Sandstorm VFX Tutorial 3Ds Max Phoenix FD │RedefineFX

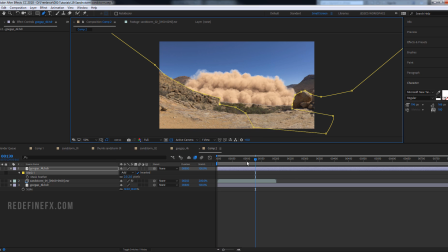(8:19)
So I would just animate, I would animate the mask to make it look like it's coming over the hill.
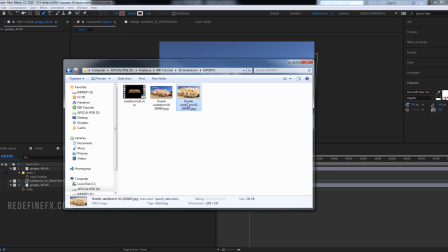(8:25)
So that's something you can play with, but I basically set it up just for that one frame, just for the thumbnail.
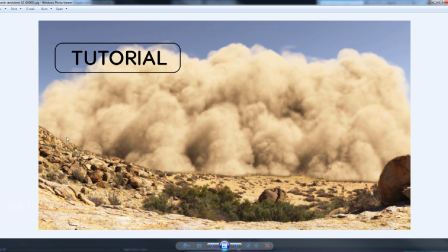(8:33)
And you can see that I have a little bit of a shadow under the dust wave.
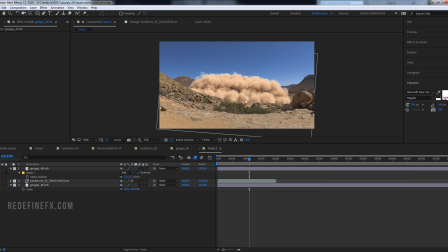(8:37)
So basically you can either render a shadow pass from Max, but I wanted to do it as quickly as possible, so I just copied this Sandstorm layer, go under effects and do drop shadow,
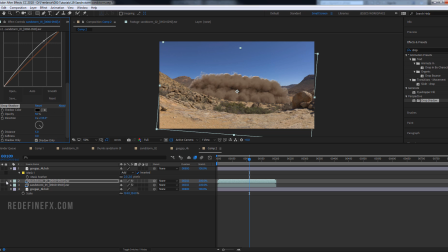(8:50)
and then you can go here and select shadow only. So what you get is just this sort of black thing, and you can put that under the original Sandstorm and then just create a mask so that the shadow is only on the bottom.
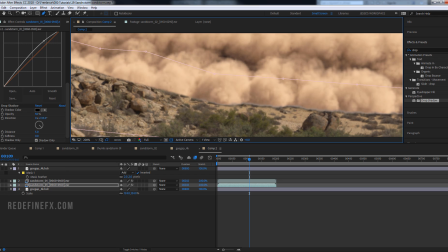(9:06)
And you can barely see it, but it is there. It gives you a little bit of a shadow just to make it look like it's living in that environment.
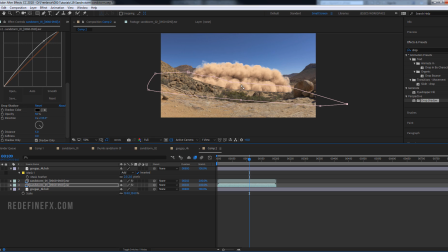(9:15)
So super simple tutorial. Just wanted to show you, you know, the technique of making this large scale smoke,
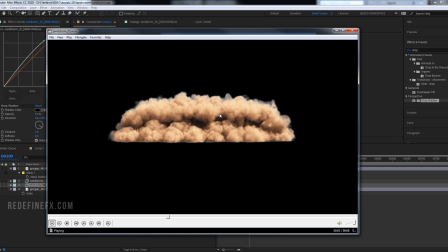(9:22)
and you guys can take it from here for your own shots and whatever else you need to do.
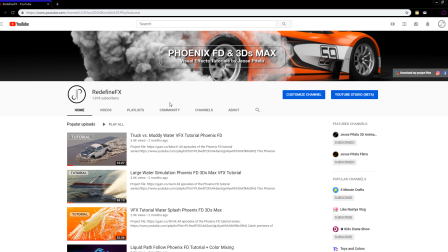(9:28)
Super simple. Thanks again very much for watching. I hope you found it helpful, and I'll talk to you later.